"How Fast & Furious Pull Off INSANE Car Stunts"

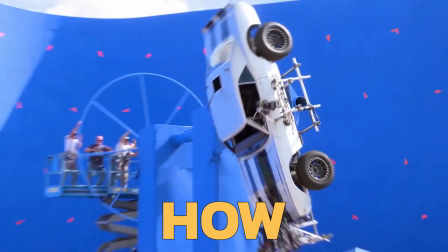0:00 the Fast and Furious franchise. Let's see how they pulled off some of the craziest stunts in the whole series.
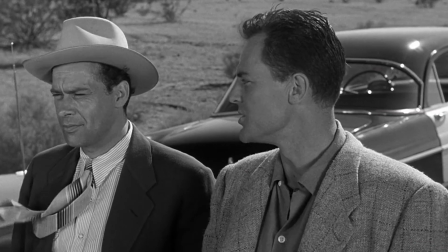0:05 I'm Joey C. Let's go!
You'll see it, Joe.
We should start this list off with something really low-key. What about that time Dominic and crew went skydiving with cars?
Think I may actually have a plan for that.
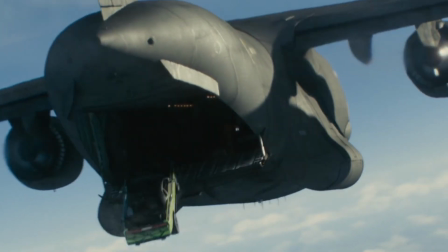0:17 Furious 7's plane drop scene took an insane amount of coordination to pull off.
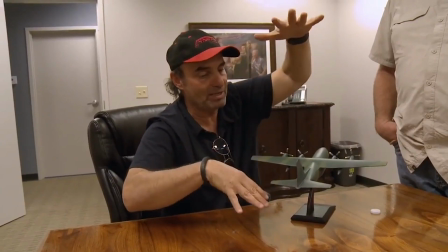0:22 The stunt coordinators had to figure out which planes to put the cars in, and even more importantly, how to film it.
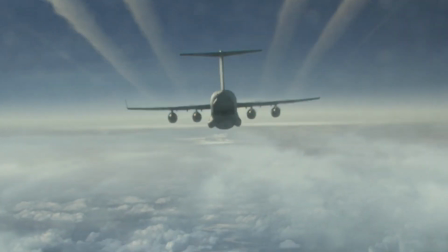0:28 They ultimately decided on a C-130 Hercules jet to carry all 5 cars. This is the kind of plane that the Air Force uses for airlift missions, which makes me wonder, will F-7 inspire the next step in modern warfare?
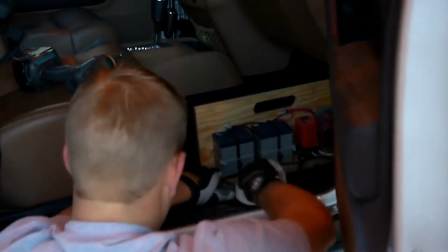0:41 I'll let you know what I find. After hooking up all 5 cars with a BRS chute and a GPS,
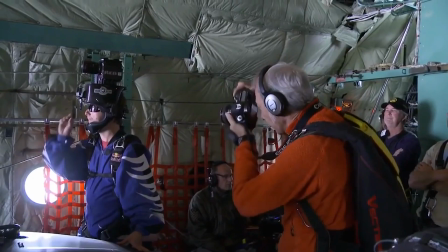0:47 they dropped them alongside multiple skydivers with GoPros hooked to their helmets, just to get those insanely dynamic shots. It took the stunt team 6 attempts to feel like they were ready for the proper shoot.
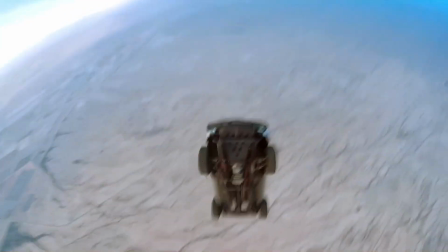0:59 It's pretty fitting that they decided to go on the 7th attempt in the 7th movie, man. Guess they felt pretty lucky. And if you're feeling lucky, you might as well subscribe to the channel. We'd love to have you back. All right then. Are you ready to learn how they made it rain cars in the Fate of the Furious? Well, that's coming later, don't you worry, so stick around.
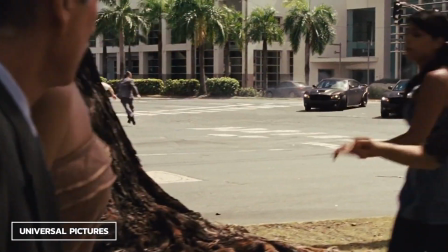1:19 If Fast 5's vault chase scene has debris, frightened citizens, and the director's child looking on in awe, it's the complete package.
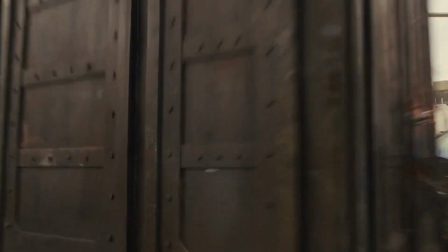1:27 Stunt coordinator Jack Gill and his team applied some truly ingenious engineering to make this sequence work.
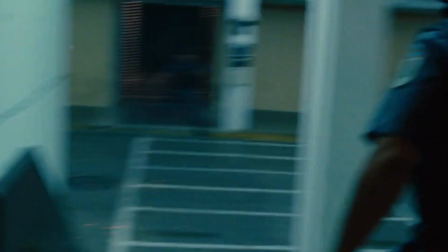1:34 While the initial theft of the vault was done on a custom set, everything after that was filmed in real environments.
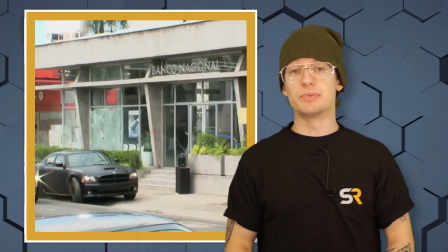1:40 And the bank building set was built on top of an empty parking lot. And the cop that just barely got out of the way was a real stuntman, although he wasn't nearly as close to the action as the frame suggests.
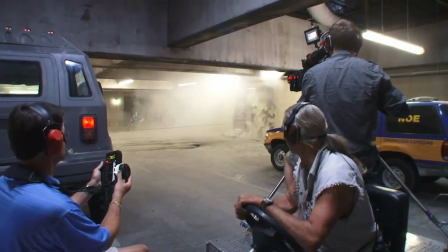1:52 That's the magic of compressed lenses, baby. What's even more impressive is the different kind of vaults they used.
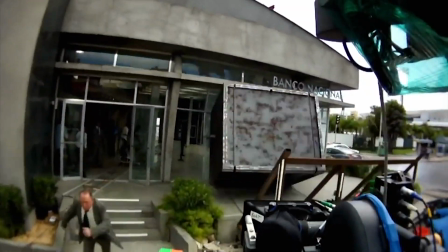1:58 They had 2 vaults made of solid steel for the tumbling sequence, and they also constructed 2 drivable vaults for when they needed more control. They essentially cut a pickup truck in half and welded a vault on top of that.
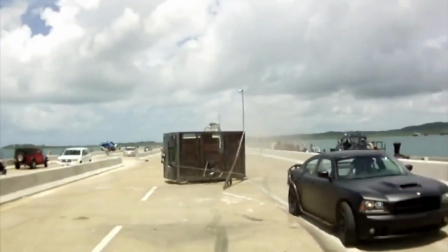2:11 That is crazy. I would have never thought that. And this was a pretty great idea until the stunt driver started passing out from the 90-degree heat. So they tried to fix that with a few bags of dry ice. And the only problem with that is that dry ice sucks up all the oxygen. So what they did was they made a helmet with a tube running to the roof so the man could breathe. And that seems pretty MacGyver to me. Some might say double dipping with Furious 7 is cheating, and you may be right. But are you gonna stop me? No, seriously, are you?
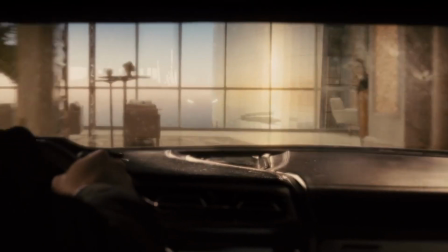2:41 The Etihad Tower jump scene was the moment the movie truly unleashed the beast.
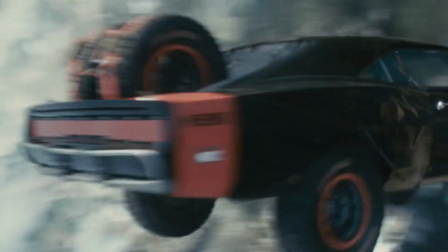2:46 And this was after they had already gone skydiving.
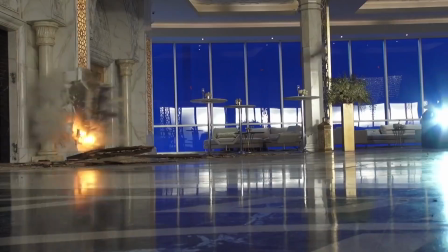2:49 Much like the vault chase, clever editing with multiple custom sets linked everything together in a convincing way.
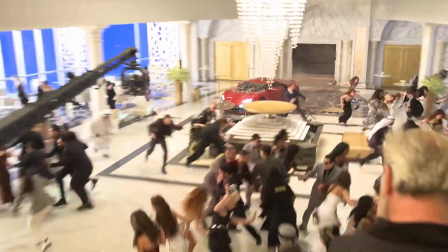2:56 The party scene came with a breakaway wall and enough room for the hypersport to smash everything it can.
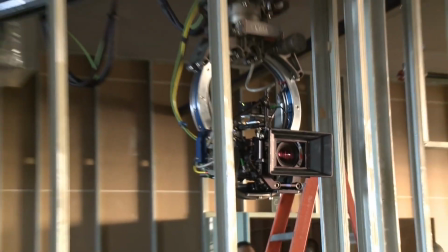3:01 Following that, the stunt team constructed a set for the titular tower jump.
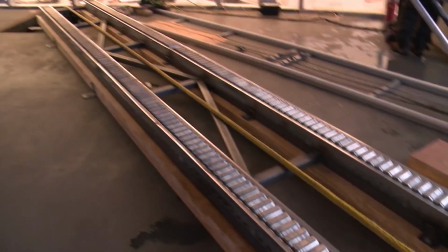3:05 After assembling 40 feet of fake building, they shot the car into a pile of boxes with 9 cameras, just to get those juicy angles.
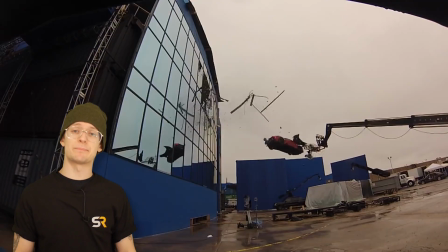3:13 They basically made a full-size Hot Wheels set and got paid for it. Man, that is just the dream job.
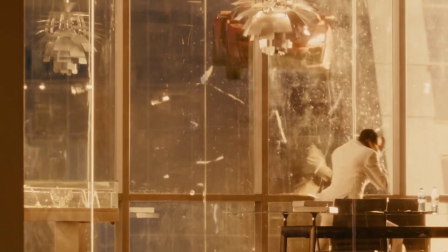3:20 Before the stunt team of Furious 7 could blow our minds by making cars fly, they had to blow us away by topping Fast 5.
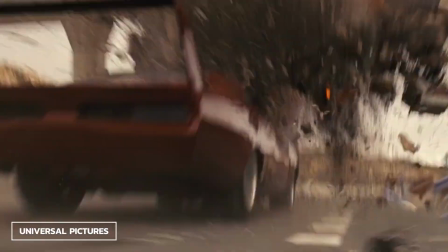3:28 How did they do this? By pitting the team against a freaking tank.
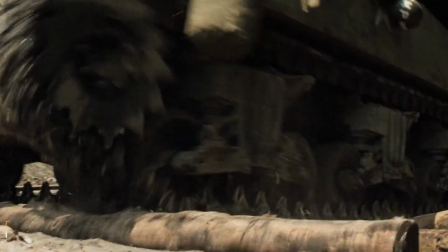3:32 Now, while the World War II tank may be furious, it is by no means fast, only clocking in at 30 miles per hour.
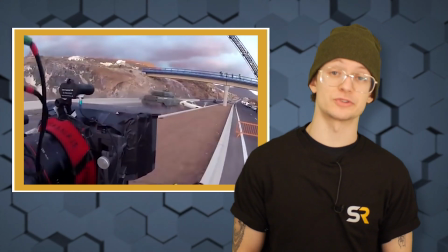3:39 The stunt team had to re-engineer the tank so it could go a lot faster. Because obviously it's not intimidating if it's only driving 30 miles an hour.
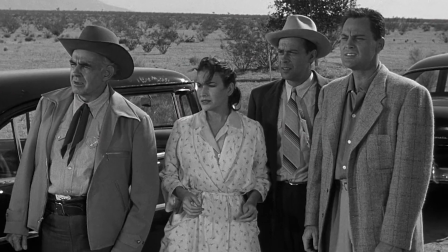3:47 You could basically outrun that on a scooter.
It may blow it up. May just blow the highway up.
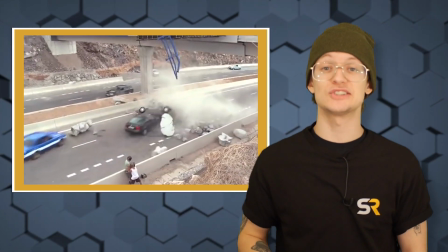3:52 And the coolest part is they got to destroy an actual highway for this scene. Those are actual highway barriers that are getting destroyed.
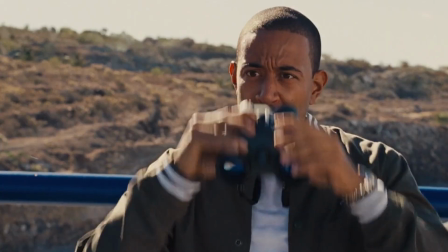4:00 Although I'm not sure if the insurance covered that. While the highway may be real, the 30-ton semi-truck the tank bursts out of wasn't.